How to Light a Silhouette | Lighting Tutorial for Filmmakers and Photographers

In today's video I'm going to show you how to film a silhouette. A silhouette is a great tool that is used in photography and filmmaking.
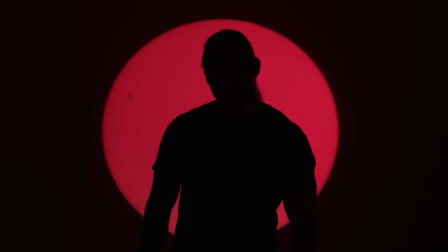7s
It's usually when you take the background and have it very bright while the main subject or the foreground is dark.
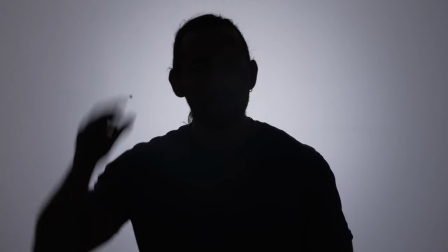14s
This is also used for witness protection and it's great for a bunch of different scenarios especially for music videos.
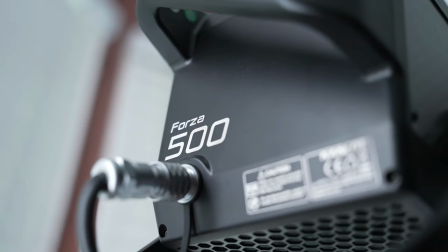22s
Also I want to give a big shout out to Nanlite for sponsoring today's video. We are going to be using their Forza 500 and their 19-degree projection mount.
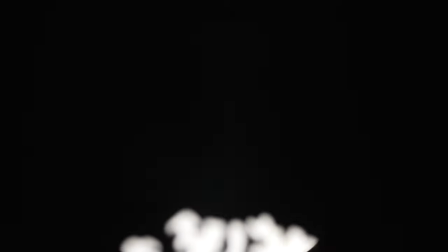30s
This is how you're going to get that cool shape, that circle in the background, along with other different shapes, along with gobos as well, and you can definitely include that into your silhouettes. So to start off with staging your silhouette, I usually like to have a solid color background. For example, I have a white wall behind me, and all we really need to do is shine a very bright light against the wall. Now the key word here is bright. That's why I'm using the Forza 500 because this light packs a ton of power and with a white wall this is a great thing
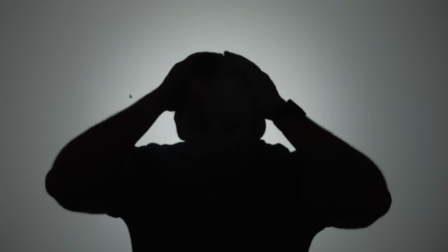67s
to do because we can easily overexpose this white wall and have a subject step in front of it and completely be in the shadows. Now here's the key factor here. Because I'm in a small room this This white wall will act as a bounce, so it's going to reflect light throughout the room.
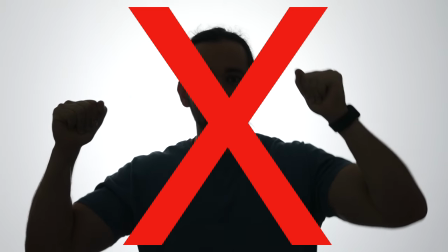84s
So we're not going to get a really good silhouette with a dark subject if there's light bouncing throughout the room.
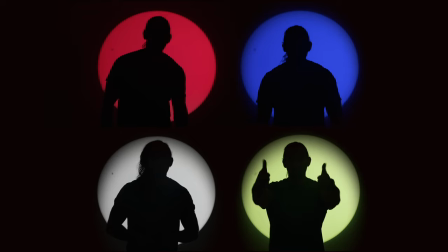92s
So what do we do? We have to drop the exposure in the camera. So I'm actually shooting these clips at F or aperture 18.
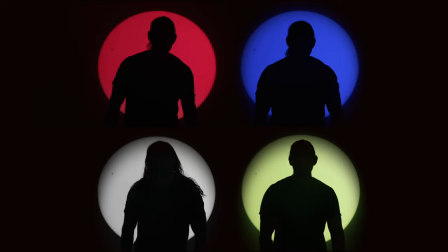100s
This is the key here.
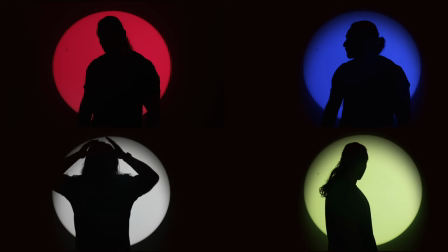102s
Not only do we get a dark foreground or dark subject, but we also get an extremely sharp looking silhouette.
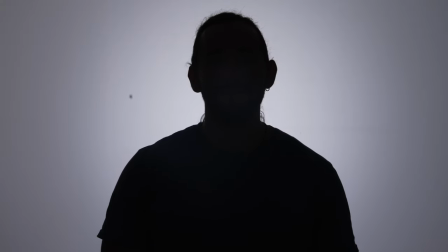111s
For example, you can easily see each individual hair on my head. This is the key when filming a silhouette.
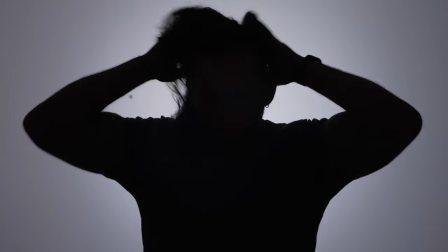117s
You want to keep the foreground or the subject really crispy and really in
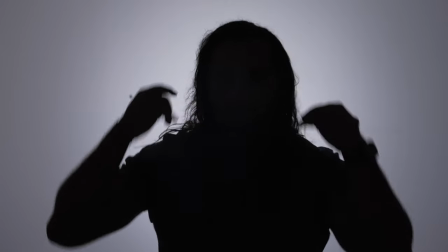122s
focus in order for this to become a successful looking shot.
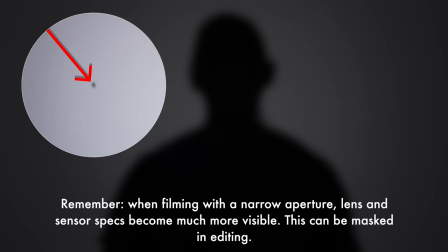Now, on top of using just a simple Forza 500, for example,
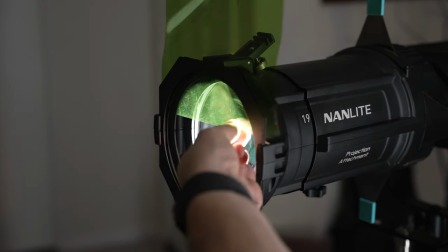139s
you can add gels and you can add the projector mount as well to get more creative with your shots. Now, words of caution here, if you're using a gel, make sure it's not too close to the actual chip or COB that's on the light because this is what's going to happen. You're going to melt your gel and cause a risk of fire you do not want that on set even when using a gel on a projector mount that's a little risky because that also heats up quite a bit so make sure that you keep this gel at a rather good and safe distance away from the chip so that way it doesn't heat up and melt like this poor gel right here now as i mentioned
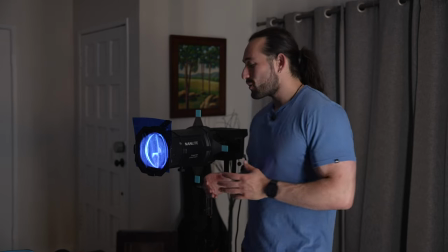180s
earlier i am in a small room which is why i had to offset this
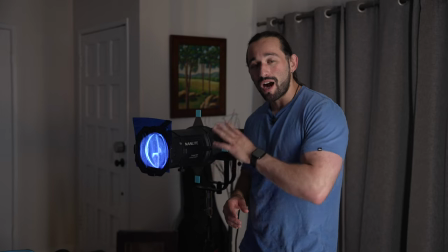184s
projector and the forza 500 off to the side however the circle that
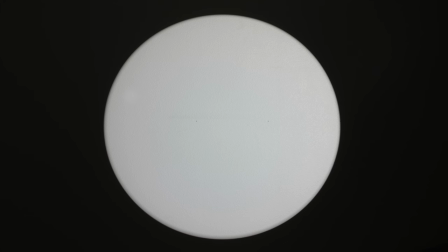189s
it's projecting onto the wall still looks like it's dead on so that's what you really
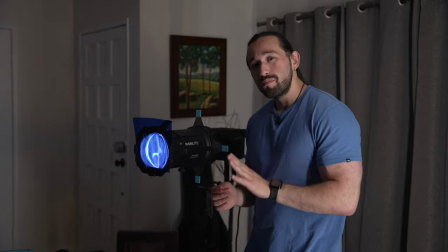194s
want with these projector mounts you need a little bit more space and don't forget you can
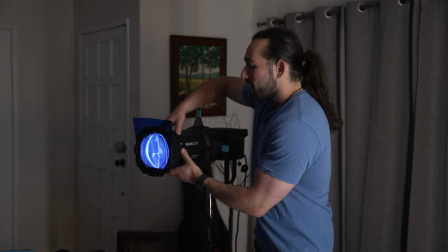200s
always adjust the focus to make the gobo or the circle softer
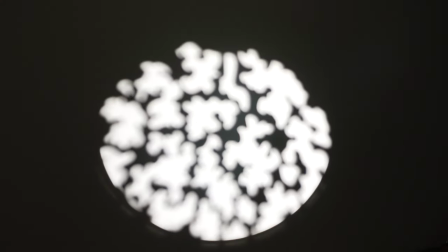205s
or sharper as you can see creating a silhouette is very simple and it can be used in so many different ways. So make sure you check out some of Nanlides products by looking at the links down below, and if you liked today's video, please give it a like and subscribe with those notifications turned on, and I'll see you in another video. Peace.